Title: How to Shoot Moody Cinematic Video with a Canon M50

guys second interruption here because this is a really important shot for getting the cinematic look because the cinematic look is a combination of many things and
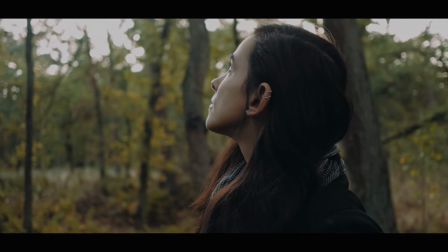489s
one of those things is backlight a lot of movies use it when you backlight your subject you get instantly more depth and atmosphere in your shot.
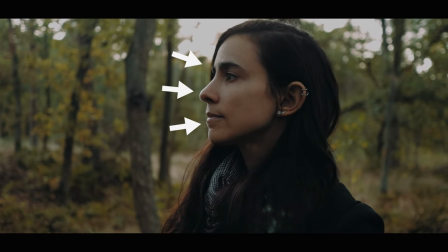498s
Do you see that bright line here at the edge of her face? That's what you want. That's what creates that 3D kind of effect and this is just a soft backlight. So in this shot the Sun was behind the subject and you might think that the Canon M50 doesn't have enough dynamic range to pull off a shot like this but it's really not that bad. This little camera is capable of a lot more than a lot of people think. So backlight remember it because it's one of of the key techniques to get the cinematic look.
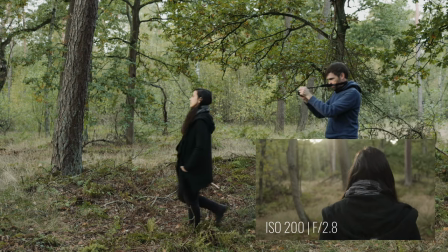Maybe another thing we can try is a detail of some sort, but then with Joanna in the background. In focus, out of focus, I don't know yet. We're gonna try some things.
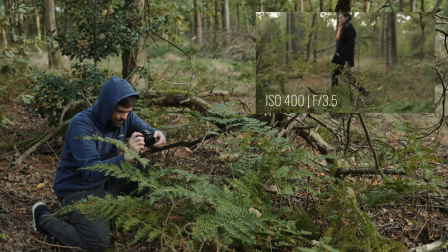Okay, and then the final shot is just a shot where Joanna walks off into the distance. Maybe the feet and then a cut to a wide, something like that.
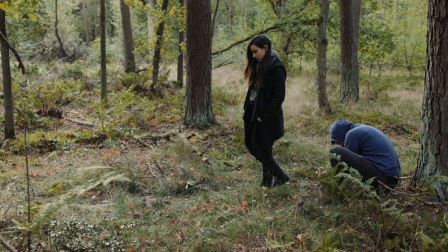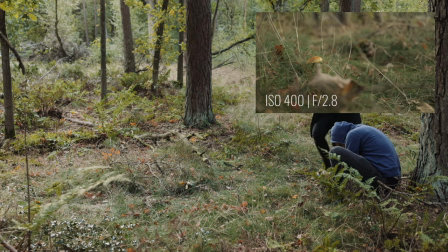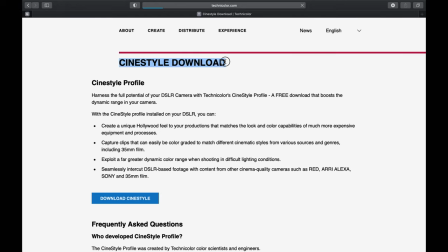577s
I've been using the CineStyle picture profile for a while now and while I do like it, I find it difficult to work with, to get good results consistently.
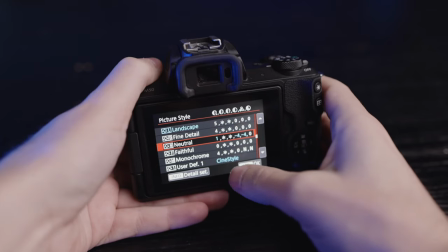586s
So what I did for this sequence is use the neutral picture profile and I turned down the saturation and contrast.
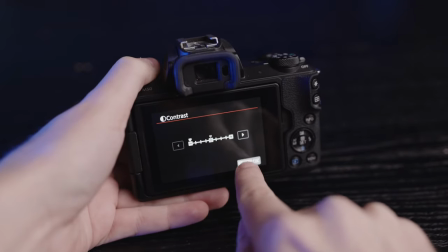593s
And guys, I actually like the results a lot better. You don't have to worry as much about noise and the overall image just looks cleaner. Another advantage is that you also don't need to do a lot of color grading. Just some basic adjustments and it looks really good. So what I did is first add some contrast and I like to do that with the curves. Pull down the shadows and pull the mids back up a little bit. Then color temperature. We shot in the evening sun so it's okay that the image looks warm but I'll make it a little bit less warm because it's too much for me. And maybe also let's shift the tint to remove some of the harsh greens. I also find the image too bright in the highlights. So let's take down the gain a little bit and in the curves bring down the highlights. That's mainly to avoid that those highlights here in the sky look super bright. Usually a cinematic image doesn't have super bright highlights. They're never a hundred percent white. And finally let's add a little bit more warmth but just in the highlights. So in the color wheels pull the highlights towards orange and red. Maybe also the mid tones just a little bit and that's it guys that's all I did now you don't even need to do this you could also shoot in the neutral picture profile and keep the default settings because that will also give you a good image it's up to you but yes in the style I don't know I think from now on when I shoot with my Canon M50 I'll shoot in a neutral picture style but I'll do some more testing and then I'll let you know and that's it guys I really hope you liked it and I hope you're still enjoying your Canon M50 because I sure am. I also hope that you learned something. If you did, maybe give this video a thumbs up. Thank you so much for watching and see you in the next one.